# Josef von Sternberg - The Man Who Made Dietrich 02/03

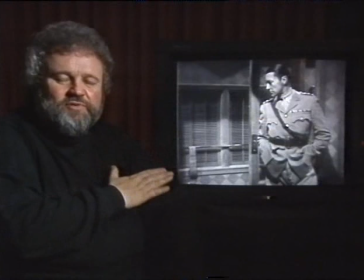[4:09]
And it's the kind of thing they love to put in where you basically have a chance to just have your
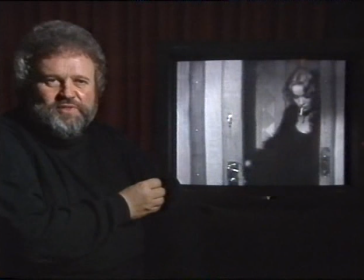[4:16]
actress by herself in a beautiful light for a moment that registers with the audience this image.
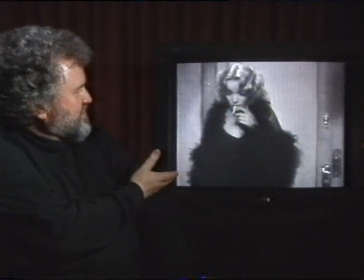[4:24]
And I love this.
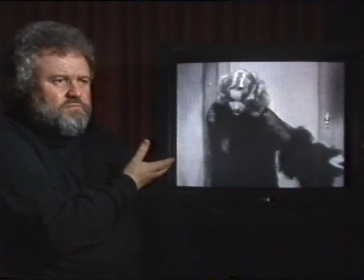[4:25]
She comes in to this railway carriage and she'll shut off the light and what the light is supposed to be hitting her
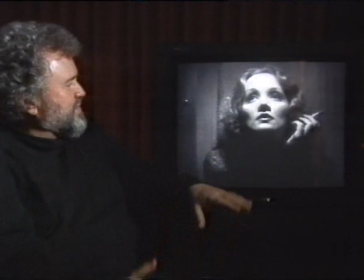[4:33]
in the transit moonlight coming through something in the train we don't know we really don't care we just know we're seeing Marlena Dietrich in this beautiful light and this is the
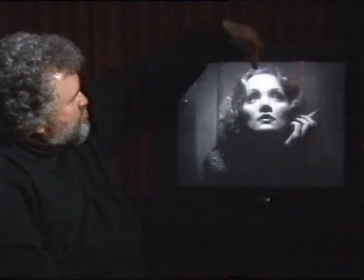[4:41]
moment this is the kind of thing that Sternberg specialized in with her this light is placed extremely high coming down and her face
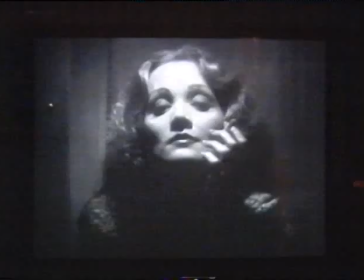[4:49]
tilted up to to look up into it to give that light in the the highlight in the eye and this emotional moment where a hand trembles with a cigarette.
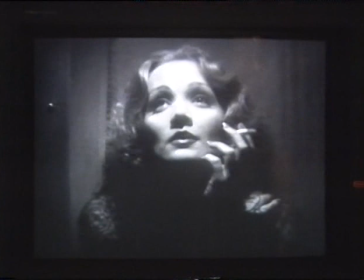[4:57]
This is the type of thing that that made movie stars movie stars.
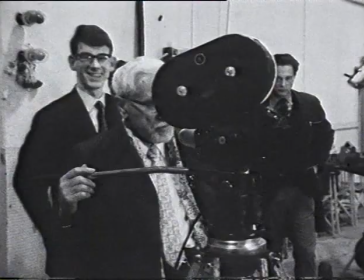[5:05] Put your camera over here will you? You don't want to look through it, will you? No.
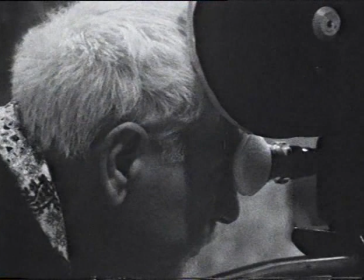[5:13] I'll put a two-inch lens on here.
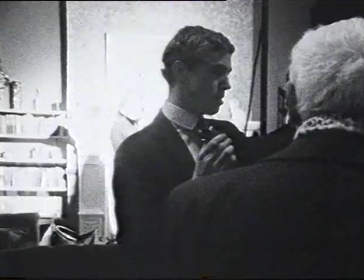[5:17]
In November 1966, a few years before his death, von Sternberg made a rare visit to London.
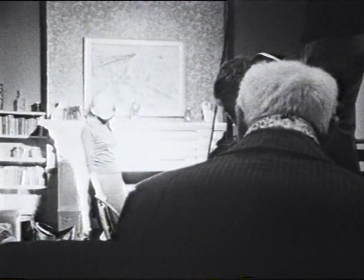[5:23]
Here he agreed to give Kevin Brownlow a demonstration of his lighting technique for the BBC series The Movies.
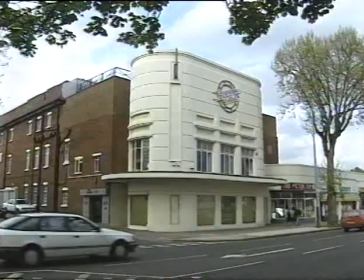[5:30]
This took place at a small studio in Isleworth. When we arrived at Isleworth Studios, where we are now, the BBC crew were ready for us. They were relaxed, drinking coffee the way that technicians usually are.
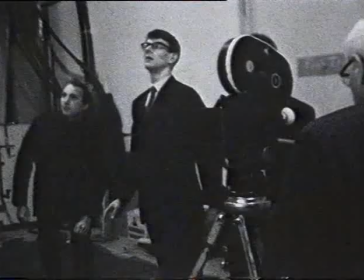[5:44]
The moment Sternberg stepped into the room the temperature dropped and people realised they had to do what was ordered instantly,
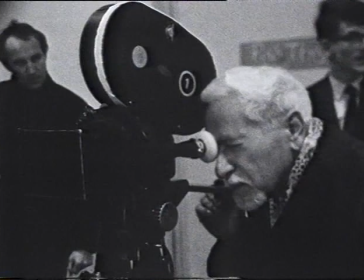[5:53]
and Sternberg inspired a kind of fear from some of the technicians, certainly me.
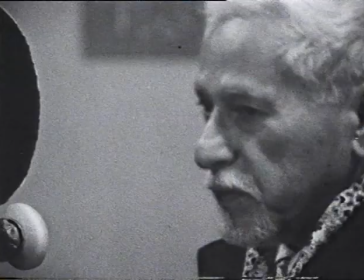[6:00]
I was just watching.
Move that clock and the mantelpiece to the left, will you?
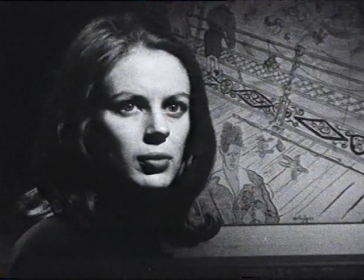[6:10] More. Hold it.
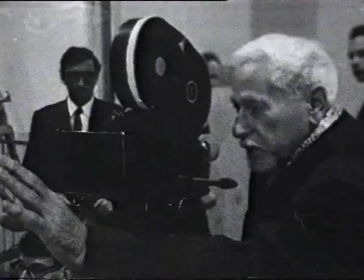[6:12]
I thought that Alison Gordon, who was the girl that played the model, had the sort of bone structure that Sternberg could light very effectively.
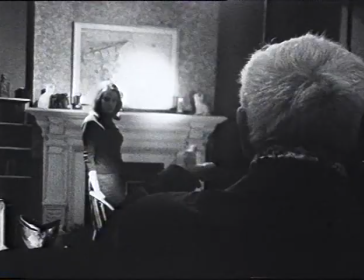[6:22] Would you raise it up and see if you can cut across the forehead. That light is not on her head. That light is on her shoulders and put it up on her head.
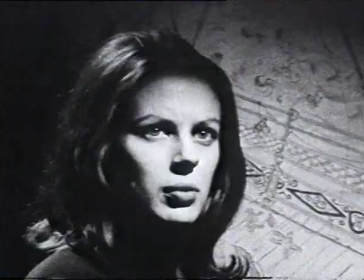[6:36] Now put it on her.
He was being put on the spot to produce the Sternberg look and it was fascinating to see
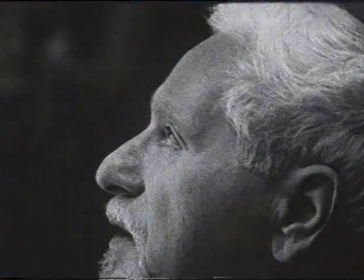[6:50]
with relatively simple resources, how he went about it.
You want to know what I want it for?
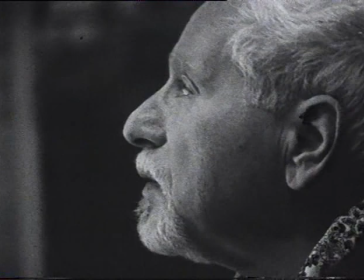[6:56] Yeah, which lamp are you? Huh? Which lamp? Which size lamp? Well, get across down here.
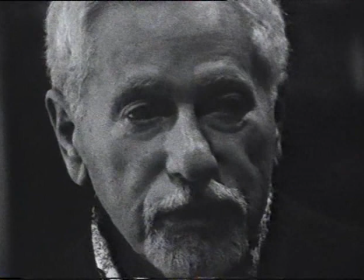[7:01] You don't want to know what I want it for.
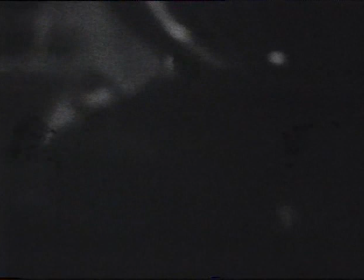[7:05]
I'm difficult, if that phrase is correct, in demanding an absolute silence while I work.
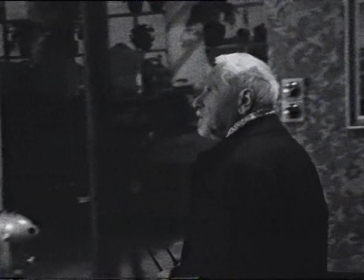[7:12]
And this is not strange, because if you write, or if you paint, or if you're sculpt,
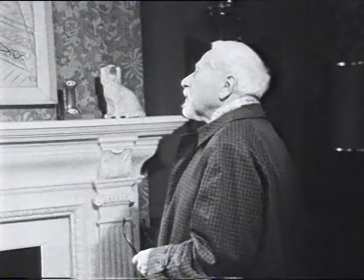[7:17]
you have a closed door, you have some place where someone may knock to ask permission to enter.
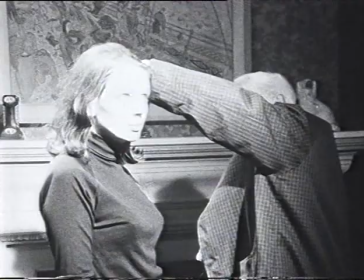[7:24]
But in the case of a director who has a much more difficult job to do,
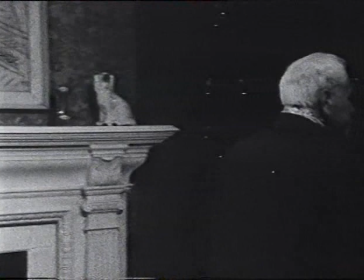[7:29]
he's got 1,000 people around him who always come in and out and make nuisance of themselves,
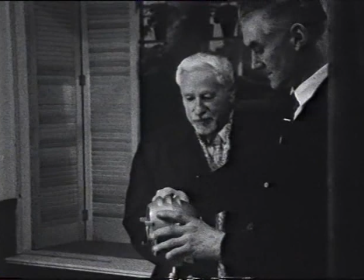[7:36]
and he has 1,000 problems to take care of and must work,
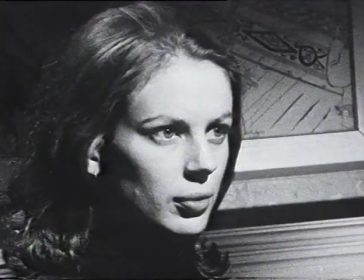[7:40]
work, work from early in the morning to late at night, day after day, to provide an hour and a half of entertainment. Well, he had a great arrogance, you know, and there are lots of stories about that that I've heard, about how he, presumably, he once told Clive Brooke that you have to make people hate you to get ahead, and all that sort of thing, and he was a very arrogant man.